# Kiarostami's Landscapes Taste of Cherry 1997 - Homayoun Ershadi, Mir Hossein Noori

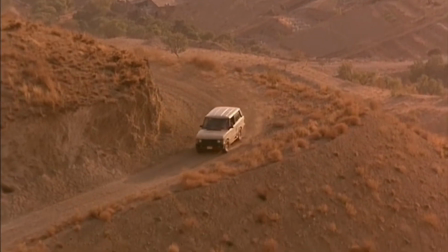In this shot from A Taste of Cherry, the camera is placed so that the car keeps disappearing behind the edges of hills.
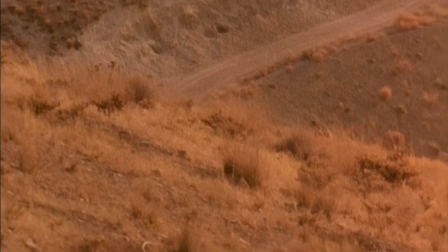The camera pans to follow the car, but part of the time the framing is simply moving over the landscape itself.
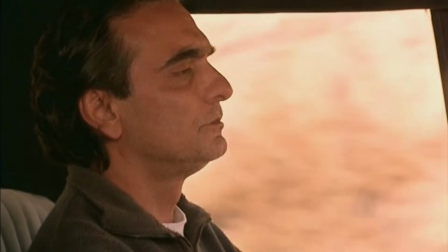When I first saw A Taste of Cherry, I thought that the main character, Mr. Badii, was randomly wandering around the countryside near Tehran.
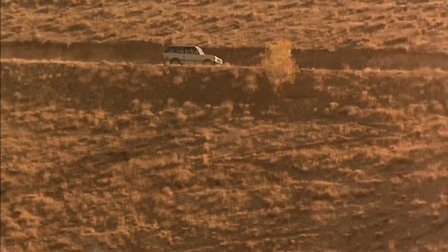If one watches more closely, it's clear that he takes a specific set of roads, especially around the area where he has dug a grave for himself.
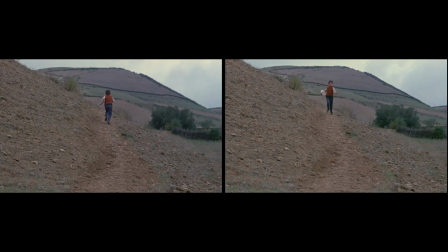In general, Kiarostami's films show us the same locales again and again.
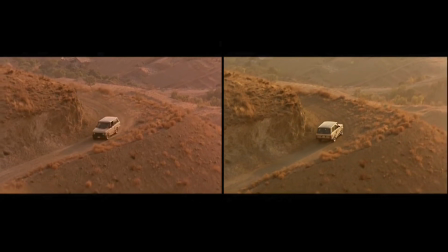The repeated shots of the same landscapes across the film create what we might term rhymes, enhancing their lyrical quality.
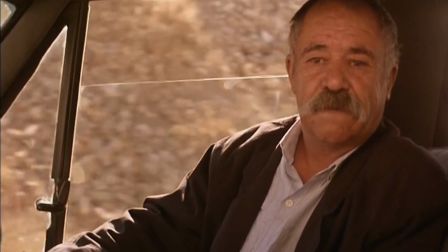Late in A Taste of Cherry, a Turkish taxidermist, the third of 3 passengers Mr. Badii solicits help from,
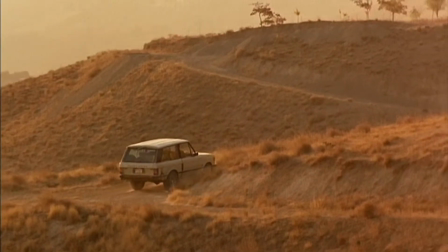suggests that he take a new route, one that he says is longer but more beautiful. The Turk keeps telling him when to turn right or left.
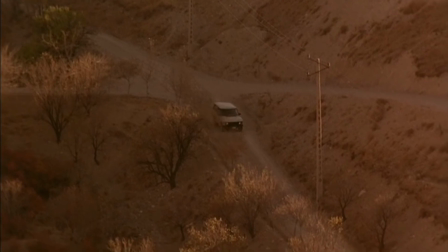This shift of roads proves crucial to what we might take to be the outcome of Mr. Badii's quest.
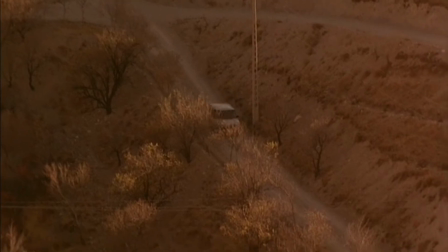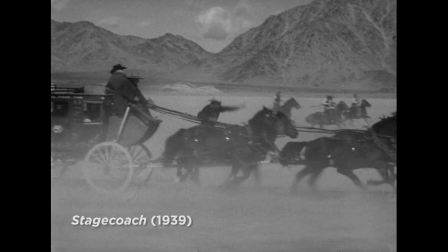In what we think of as conventional suspense films, the main characters get into a tense situation, there's suspense, and then they get out of it.
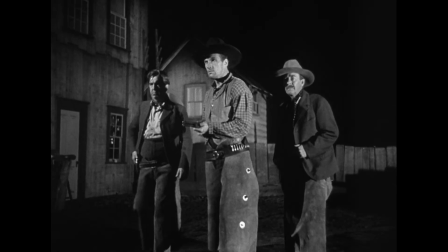Then there's another action scene with a new source of suspense, and that's resolved, and so on up to the climax.
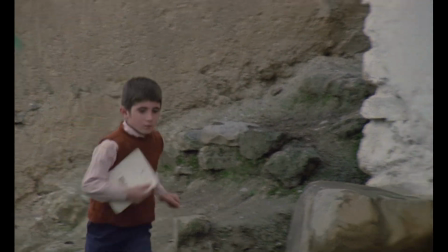With Kiarostami, a suspenseful situation is set up and just keeps operating until the end.
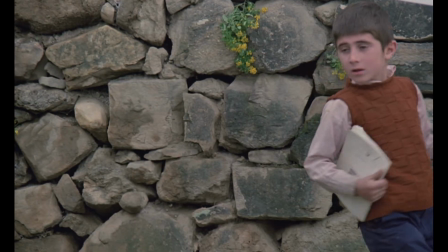It could be a seemingly small problem, as Ahmed needing to return his friend's notebook.
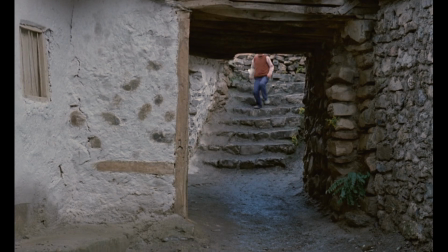Kiarostami can be playful about keeping us in suspense. There's a moment in Where is the Friend's Home when Ahmed thinks he has found his friend.
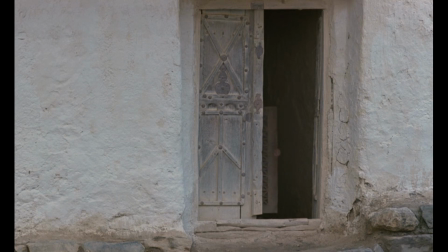The family in the house has the right last name.
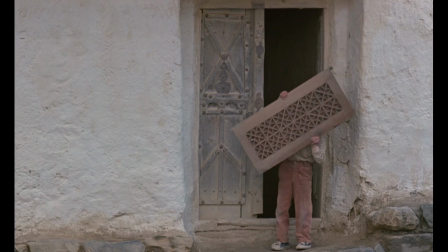The boy he sees is wearing the right colored trousers and is about the right size, but he emerges from the house carrying a shutter that hides his face.
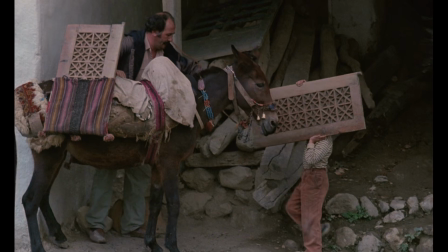It's a frustrating moment for us, because by now we are deeply absorbed in Ahmed's quest and really hope that he has found his friend.
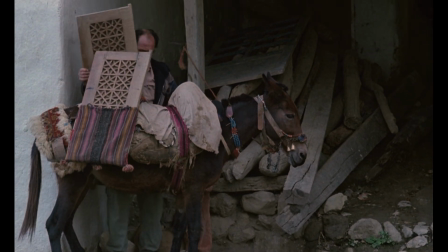The boy doesn't lower the shutter until he's standing behind a donkey, so our discovery of whether he's the right boy is further delayed.
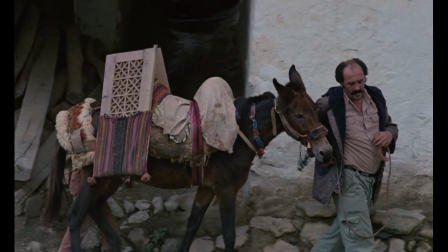Kiarostami demonstrates that you don't need ticking bombs or end-of-the-world threats to generate suspense.
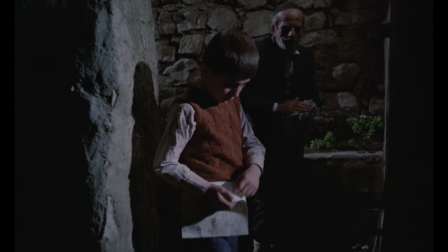As we get accustomed to his simple, deliberate presentation of the story, we become deeply concerned with whether Ahmed returns the notebook.
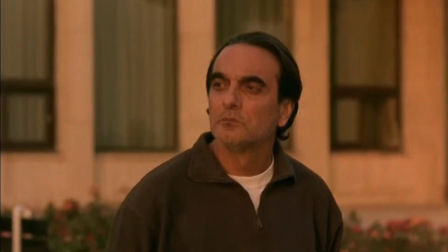In A Taste of Cherry, we wonder whether Badii will find someone to help him commit suicide, and indeed, whether he will ultimately carry through his plan. If you're about to watch your first Kiarostami film, you're in for a treat.
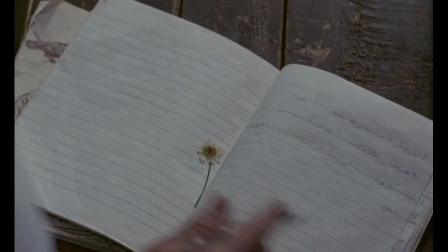If you're already familiar with Kiarostami, you know that your understanding and pleasure only deepen with repeat viewings.